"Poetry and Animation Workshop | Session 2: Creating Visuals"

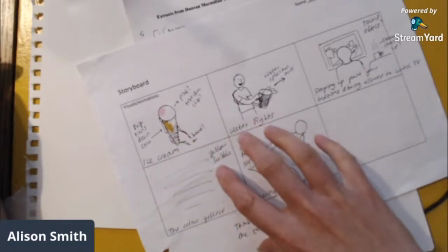16:21 And then the motion is what you really want to try and think about when you're storyboarding.
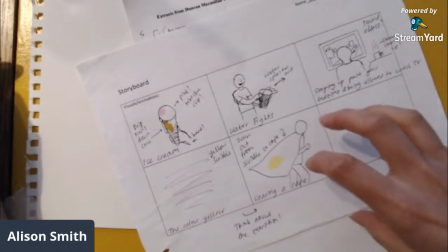16:27 So the still image is an image of an ice cream.
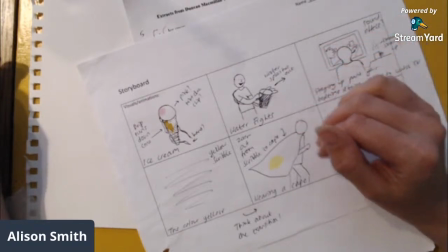16:30 And what you can do with this technique is add things to that picture a little bit at a time to make it look like it's moving.
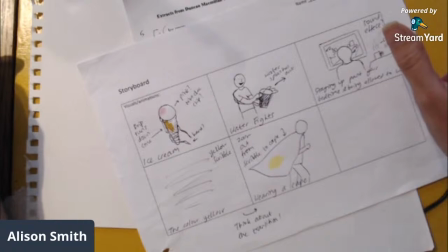16:39 And you'll see what I mean in a sec when I show you the example. You can't take anything away.
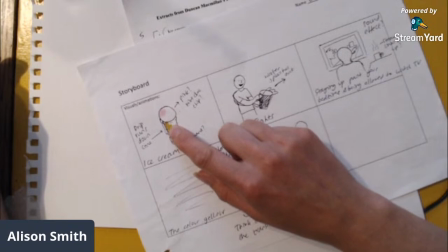16:45 Once you've got that base image, once you've drawn your ice cream, you can't then move that ice cream around, and you can't take anything away from that image.
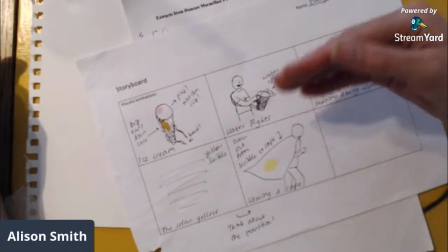16:54 All you can do is add things to that image.
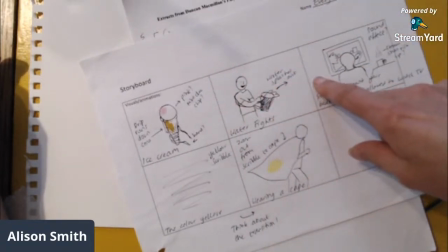16:58 So all of these different examples I'll run through show you ways that you could do that.
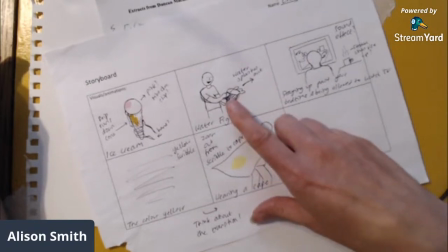17:04 So that's ice cream, really simple. Water fights, I thought, right, I might have a character with a bucket.
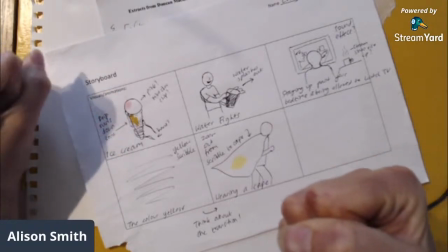17:12 He's kind of mid-action shot, kind of about to throw the water, and the water then appears out of the bucket.
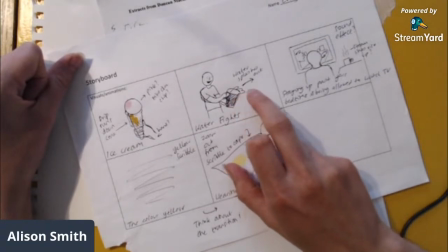17:20 So it starts off quite small, and then it kind of comes further and further out.
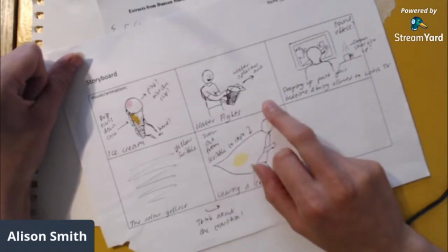17:25 And with the storyboard, as you can see, I've not done very neat drawings.
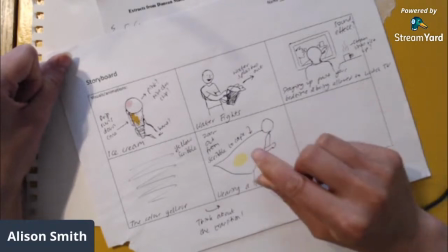17:30 It's kind of scribbled and scrawled and notes all over it, because this is a kind of a working document.
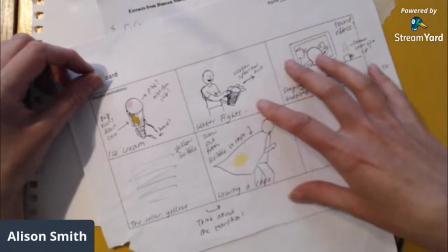17:35 You can come back to this, you can change it, you can scrap things entirely.
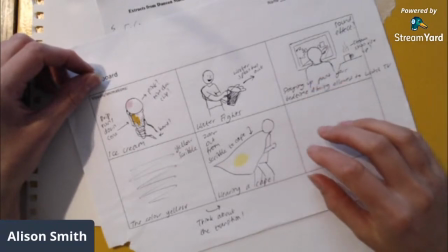17:40 One thing I do quite often when I run workshops is, for example, with your poem,
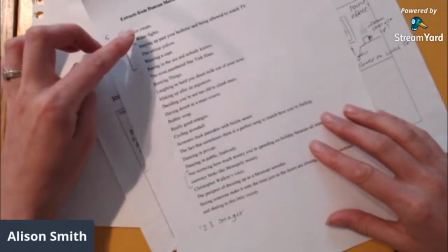17:46 I would say, look at the poem and think of the ones that you can think of an idea for straight away,
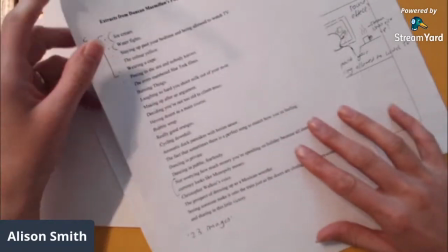17:53 something that's really simple, and plan those first, because you don't have to animate in order.
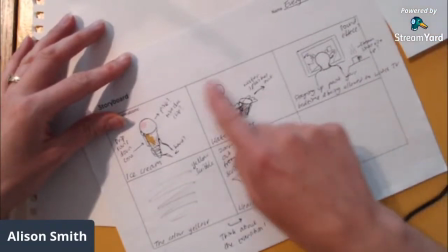17:59 You don't even have to storyboard in order. You could leave these ones, empty for now.
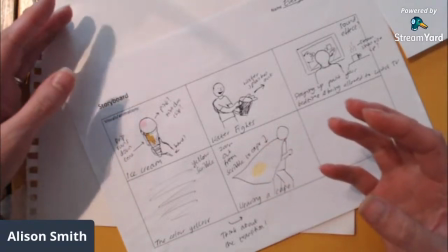18:05 So if there's one that you think, oh, I don't know how I'm going to do that, I would leave it empty,
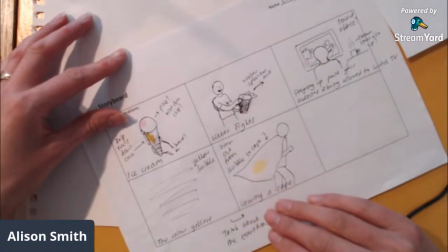18:09 go to the ones that are easy to begin with, and then go and animate them,
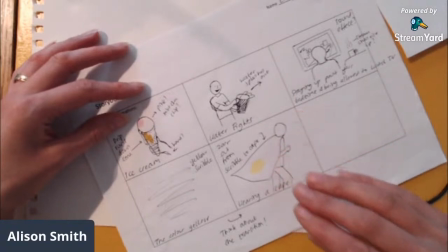18:14 and then come back to your storyboard. Because if you're quite new to animation,
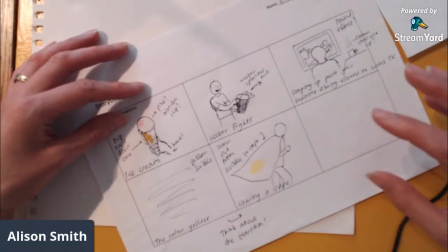18:19 once you've done a scene and you've figured out what's possible and how it works,
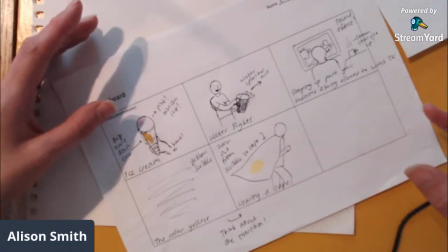18:26 and maybe things that aren't that realistic because they're going to take forever, then you can come back and think, oh, well, I know what I could do now.
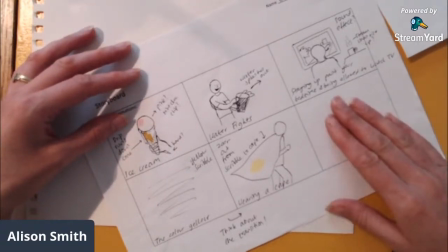18:33 I've got to grips with it. I can figure this out better this time round.
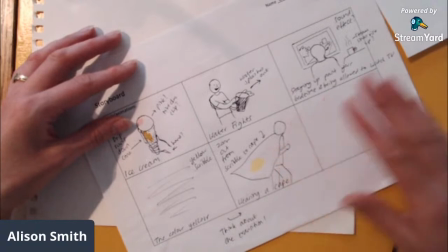18:37 So don't be worried to come back and change things later. So yeah, my water fights is going to be water splashing out.
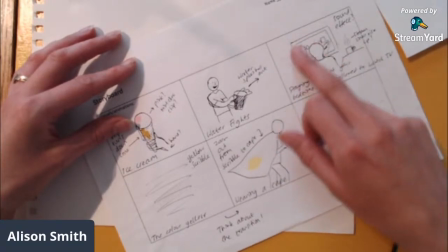18:44 My TV, staying up past your bedtime, I just thought, I'm just going to draw a scene with someone sat in front of a TV. And then I thought,
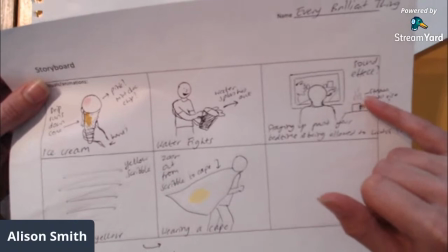18:51 for the motion, maybe I'll just have a cup with some little lines of steam, like there's a cup of hot chocolate on the side because you're staying up past your bedtime.
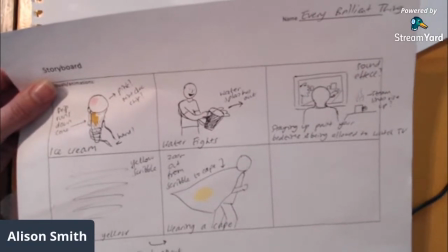19:00 So think about the image that you're creating in your poem. Think about what little kind of visual symbols or keys can we give that viewer to show that it's past your bedtime,
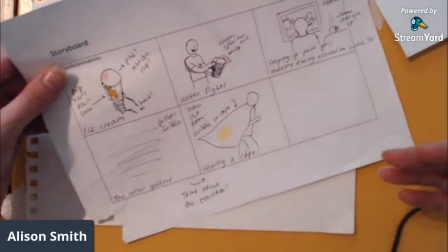19:12 or to show that you're having a water fight.
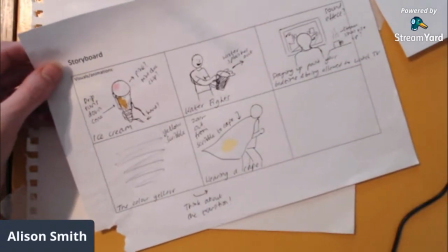19:16 If they weren't hearing that voiceover, could they still figure out what was actually happening in this scene?
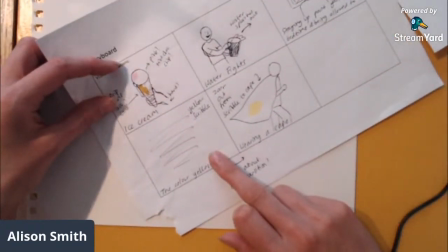19:22 The colour yellow was the next one on this. So I thought, oh, I'm just going to scribble.
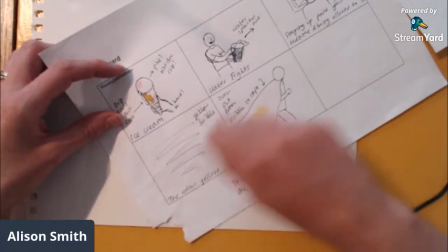19:27 I'm just going to fill the page with yellow, and just a big scribble. And then I actually thought about a transition.
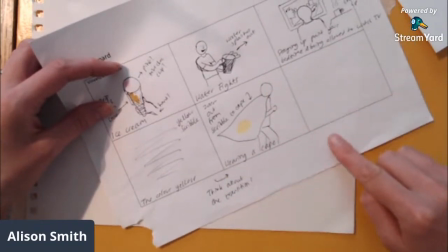19:35 So in a list poem, you've got lots and lots of items in a row that are going to go from one to the other.
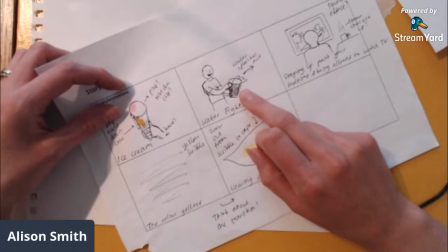19:42 So you're going to have a picture of some ice cream that's going to cut to a picture of a water fight. You can do creative things with your transition.
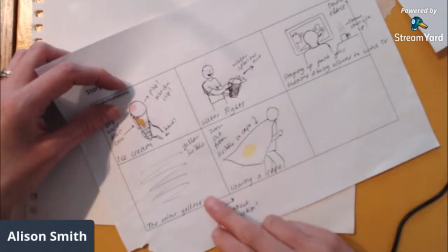19:49 So here I thought there was potential for that. So I thought I'm going to do the colour yellow, a big yellow scribble, and then I'm going to actually zoom out from the cape.
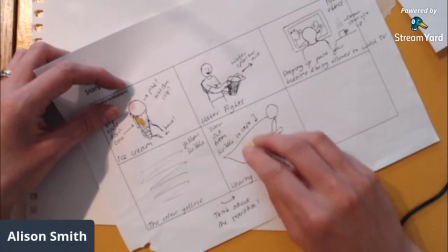20:01 And so the yellow thing becomes the cape. So as you zoom out, it reveals this person wearing a yellow cape.
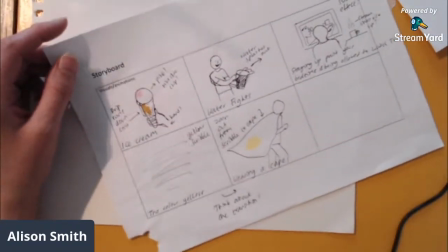20:09 So that's how I storyboarded that. And I'm just going to make sure I haven't missed any tips out. Now what I'm going to do is show you the video. So I'm going to show you the first bit of animation that I did for these scenes yesterday.
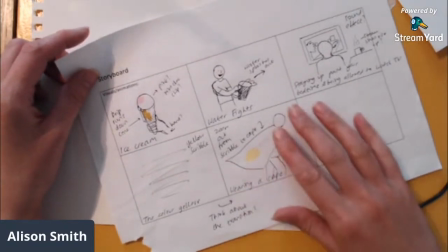20:26 And then we're going to move on to the next one.